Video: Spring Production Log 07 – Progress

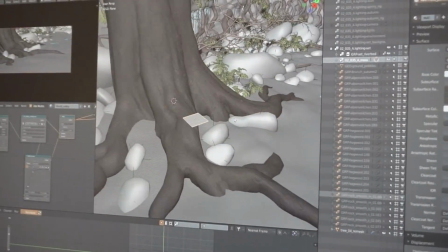[4:03]
So for the entire sequence where Spring is going to the pillar in the forest,
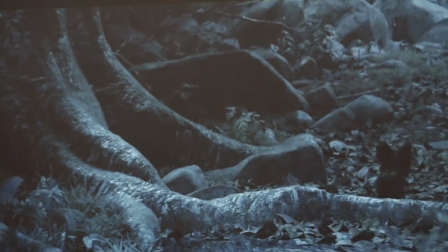[4:08]
there's still a couple of close-up shots where we're seeing some trees and some rocks in the ground and everything,
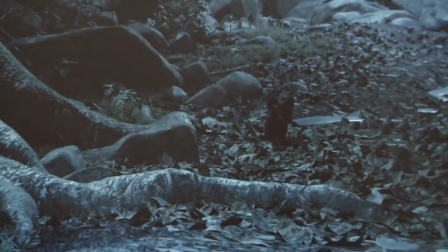[4:16]
and it has no details, so I'm just kind of sprinkling more detail on top before moving on, very likely moving on to the next sets, which still need to be built soon.
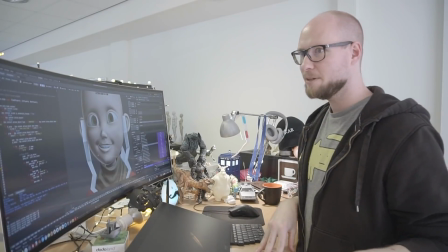[4:28]
I have many different hats on this project.
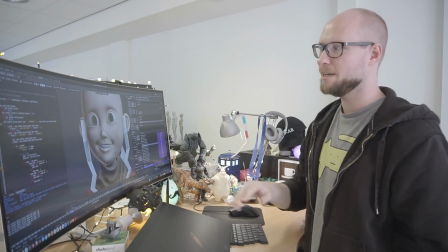[4:32]
Currently I'm wearing the shape key correction hat, modeling/rigging, scripting hat.
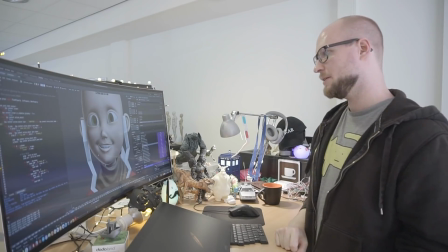[4:42]
And I'm trying to figure out how to make these shape keys work, because when you're editing a shape key currently,
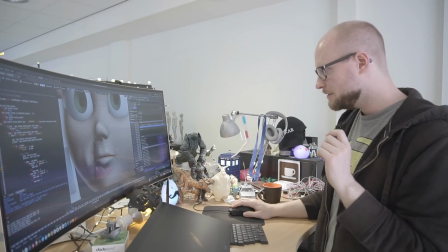[4:48]
all you see is this jumbled mess going back and forth.
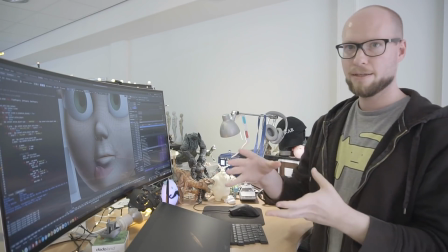[4:53]
You're actually not able to apply the rig changes to edit mode, so you're really doing this blind.
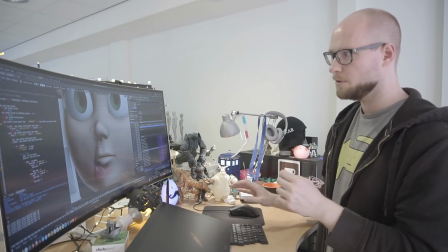[4:59]
So I'm trying to improve her facial features when she is smiling,
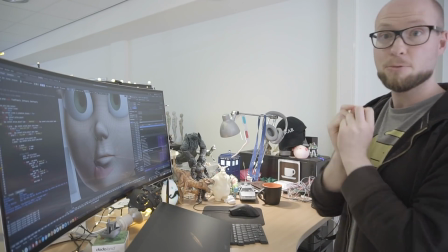[5:05]
because as you remembered, a while ago we had these
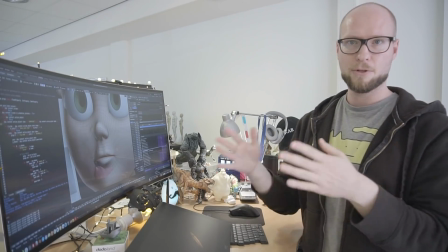[5:10]
we put out the first minute of the film on the cloud,
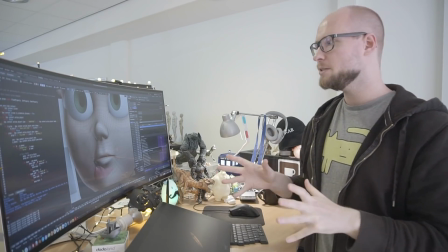[5:14]
and people were super responsive and very positive,
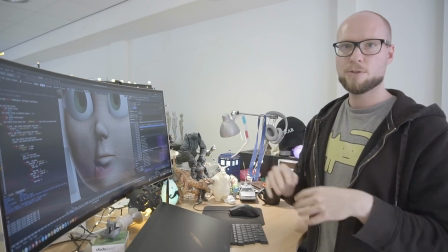[5:19]
good feedback, but there were some shots where they thought her smile looks creepy, and we agree, because there's just something that we never addressed.
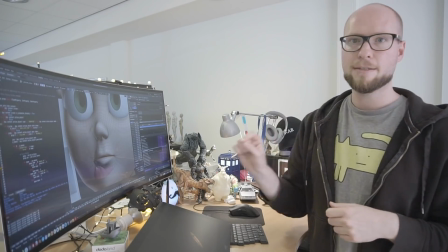[5:27]
It's so much stuff to do that we could never really finesse every single aspect of her facial expressions and so on.
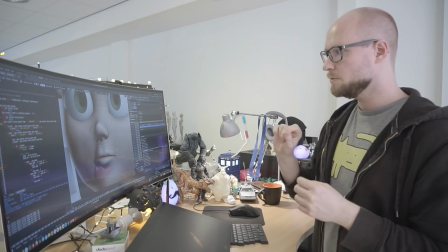[5:35]
So what I'm trying to do right now, at this very moment,
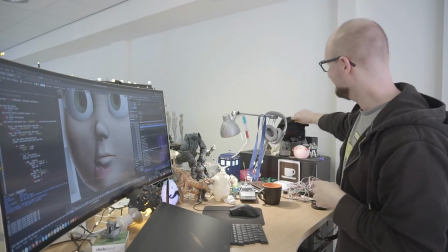[5:40]
with my rigging hat on, is getting her smile to look more appealing.
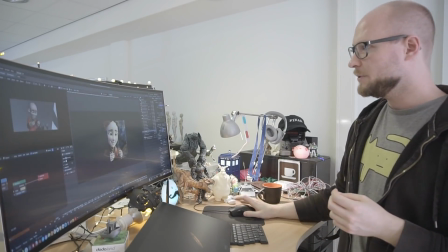[5:49]
And what does that mean?
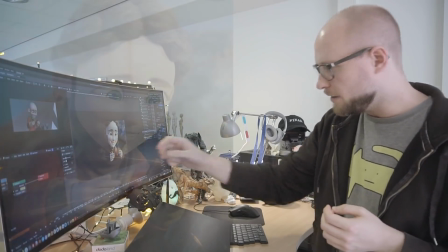[5:50]
That means I'm trying to get that little line of compressed flesh when she's actually like this line here,
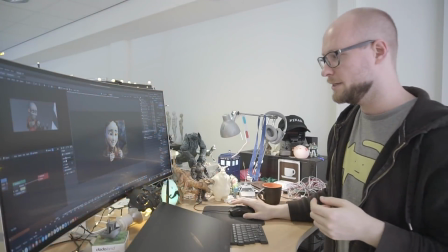[5:58]
trying to get that into her model, and hopefully that is going to make things less creepy.
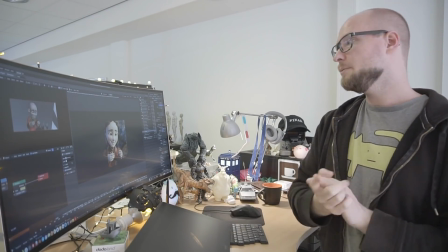[6:03]
And before that, prior to that, we did some adjustments to her eyebrows,
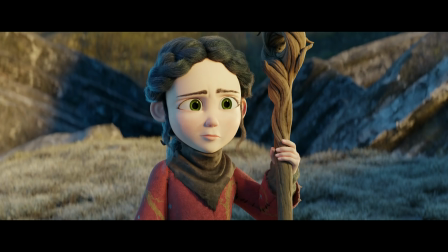[6:08]
so her eyebrows don't look like they're stuck on with a piece of hot glue to her head.
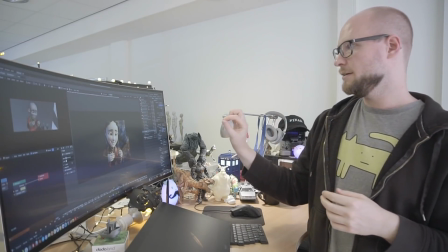[6:15]
It's going very slowly, so piece by piece we're nailing down the little things, the really subtle little things that make this character
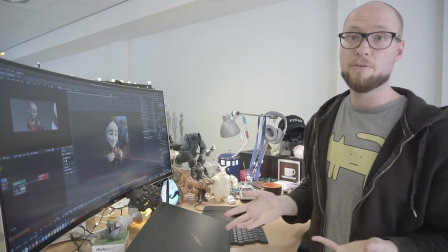[6:25]
unappealing, and we have to make her really just lovable, so people have to connect with her at the first sight.
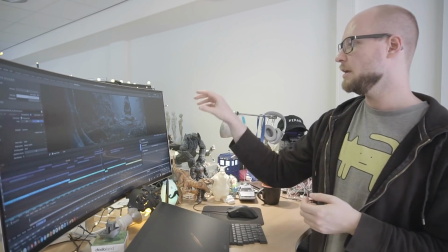[6:35]
So what I did in the last couple of weeks was just trying to put all these shots in a sequence as they were getting animated,
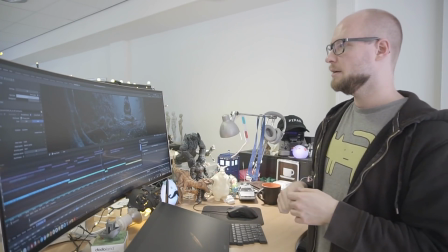[6:43]
and put all the lights in, make sure that each shot reads well,
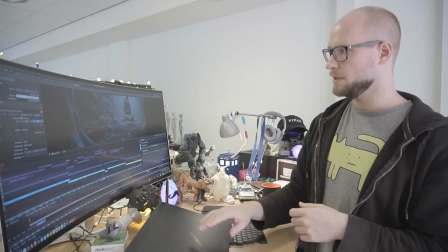[6:49]
and that each environment is, that the environment actually works across all these shots.
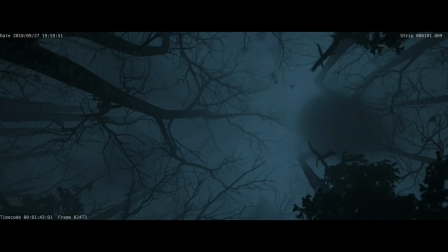[6:55]
Now, of course, Julian is tweaking all these things and making it look more awesome, but that's just the one thing I was doing.
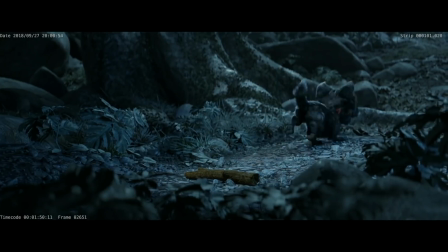[7:03]
So this shot was animated by Pablo.
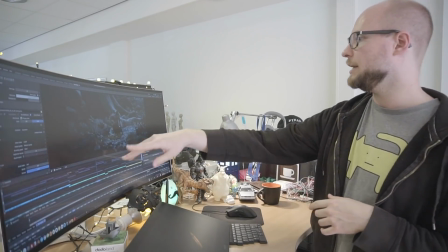[7:10]
Now I've added all those plants in the foreground, so we really get the sense that we're in this deep frozen forest.
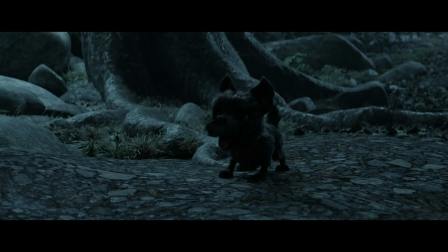[7:18]
And we have to make sure that the dog stands out, because it's a small, cute, little, fluffy black dog in a black and dark forest.
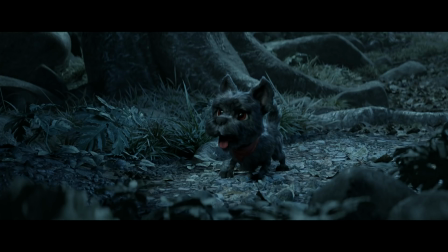[7:27]
So we have to make sure he's really readable, and we can see his face, and we can see the silhouette of his body.
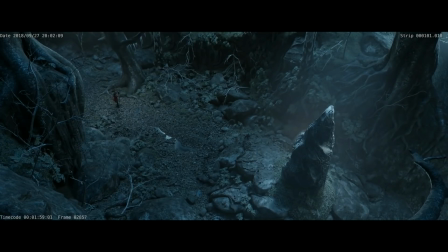[7:35]
And then like this big reveal of this mysterious looking pillar thing that Spring is walking towards.
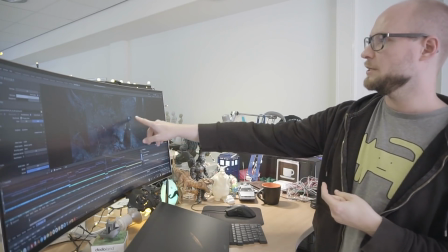[7:43]
And in this shot we really have to make sure that your eye is being drawn to the pillar once you're looking at it,
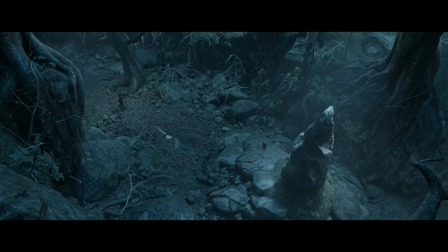[7:50]
and that it really stands out, and it's this really ancient, mysterious place in the middle of the forest, and something is going to happen here.
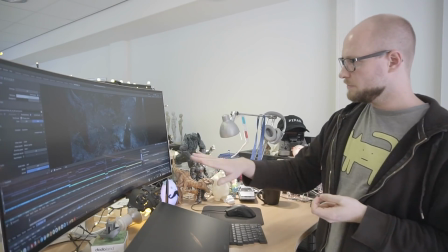[7:59]
And there was also another shot in the sequence.